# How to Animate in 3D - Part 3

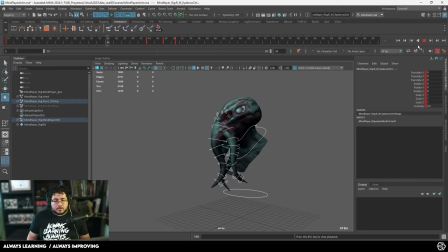879s
here and that looks good now this is snapping here or this relaxation here where he's kind of like getting a little bit more comfortable also looks a little bit fast so i'm going to give myself like half the amount that i had before and there are ways in which you can calculate this
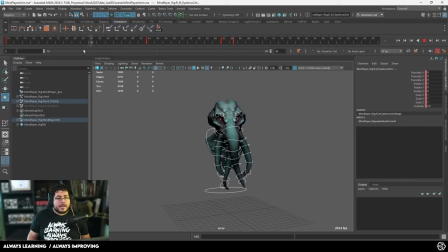898s
but one of the best animator teachers that i ever had said that timing is a lot about feeling. So you need to kind of like feel the animation and feel whether it's too fast or too slow. So again, there are techniques like animating in twos and threes and things like that. But if you develop this sort of like sensitivity to when something is very fast or very slow, that actually really helps.
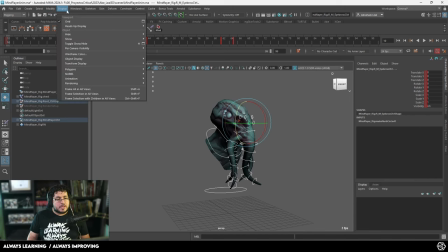917s
Another thing that I'm doing here is I actually have my frames enabled. So if you go to display, heads up display, I do have my frame rate enabled. There we go. To make sure that I'm seeing real time and it's not lagging. If it's lagging, you're going to have to do something called play blast i might talk about that later so we got that
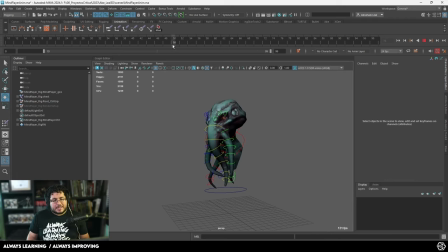934s
nice turn that's a nice relaxation i still feel like that's a little bit fast like i want that relaxation to be really really slow to then go into this boom like super intense effect that we're gonna have later on so i'm gonna start over here again select all of the curves
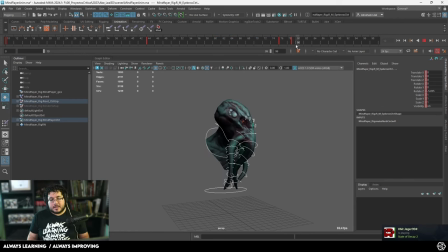949s
let's give ourselves a little bit more time and then because this like effect right here this is gonna be really really really intense so I'm gonna play right here there we go now that does look a little bit fast so I'm gonna give myself like two more frames so it doesn't look so intense and he's breaking his neck
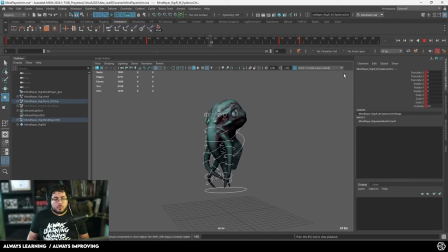969s
and this is what we get let's take a look at the whole thing one there we go that's a little bit better maybe a little bit slow so I'm gonna bring back one frame that's a little bit better and sometimes that's all the difference like one single frame is all that you need
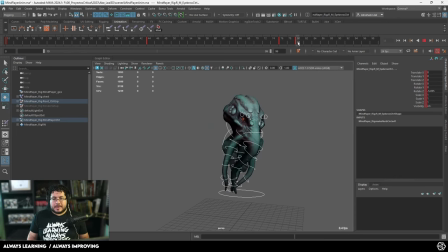986s
now once we have this i am going to add a a last pose so from this one right here i do want to add again not like a relaxation pose but just like a pose a follow-up pose where he just kind of like goes down here and the reason why i want this is because at this end pose right here i again want all of the tentacles to
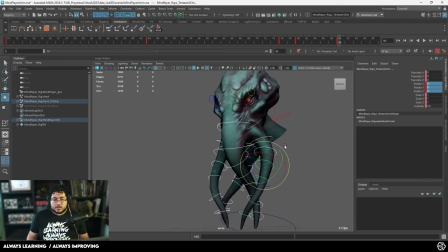1006s
go back to the beginning so all of the rotation is going to be set to zero so he's going to kind of like like go here the the tentacles are just going to move and i'm going to show you in just a second how to make them flop a little bit more so we get a nice effect so if we take a look at the animation we get one two there we go and as you can see that that already
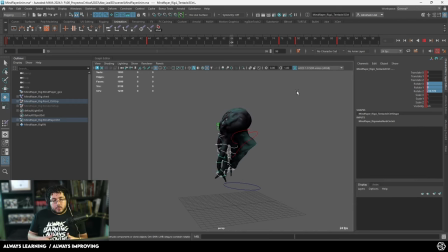1026s
starts looking like quite nice we get an interesting effect on the whole thing the tentacles definitely look a little bit stiff right now but we're going to be working on that to make sure that it look better so once we have this we can start working a little bit with graphs just splining
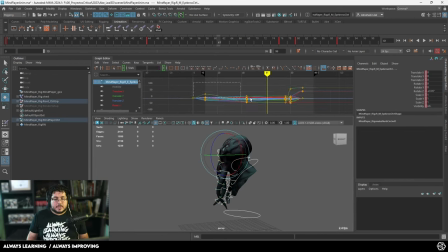1039s
as we call it so i'm going to select all of the splines right here and the First thing I'm gonna do, very simple thing that we can do, is just change this to spline tangents.
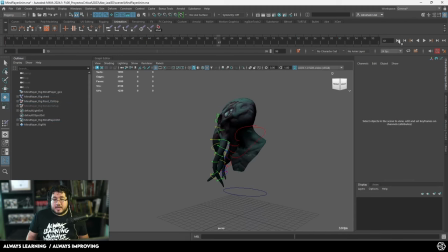1047s
This is gonna kind of like soften them up, it's kind of like adding a smooth modifier to the animation and that automatically is gonna make the whole animation look a little bit more, just more smoother as you can see right there. It doesn't always work, like there are some curves on the character that aren't gonna work, for instance feet, I hate using splines for feet because then the feet kind of like start sliding on your character,
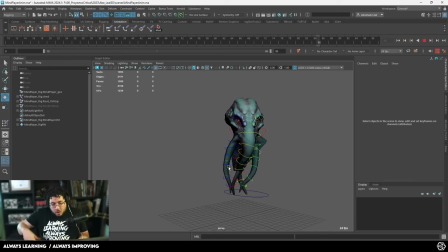1066s
so that's not something that you wanna do, but in this particular case as you can see right here, all of the things are just kind of like flowing and giving us this very, very interesting effect. So once I have this, once I have my splines, my timing, my position, my key poses,
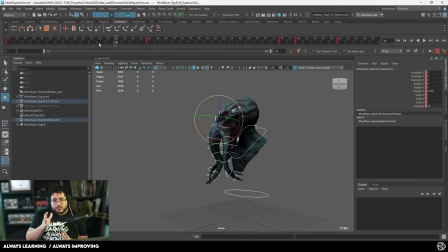1080s
I like to do a second pose or a second element of, what's the word of, yeah, just key posing, right? Like I just want to go to my key poses and fix, straighten the curves, like change the way that the main poses look, because after this, we're going to start doing overlaps.
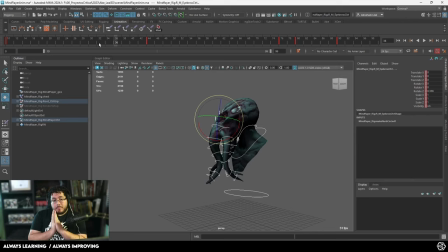1096s
And when we do overlaps, it becomes a little bit difficult to come back to the main poses. So I'm going to pause real quick and I'm going to do a very quick cleanup of the poses. So for instance, on this pose right here, I'm probably going to curve the tentacles a little bit more. Don't worry. I'll show you before we do the next step, but I don't want this video to be super, super long.
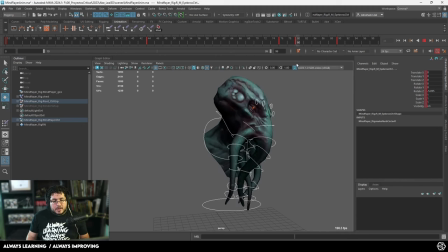1112s
So I'm going to clean some of the curves here. And once we have all of these curves ready, I'm going to show you the final results. So here we go. So now the whole thing is polished, as you can see.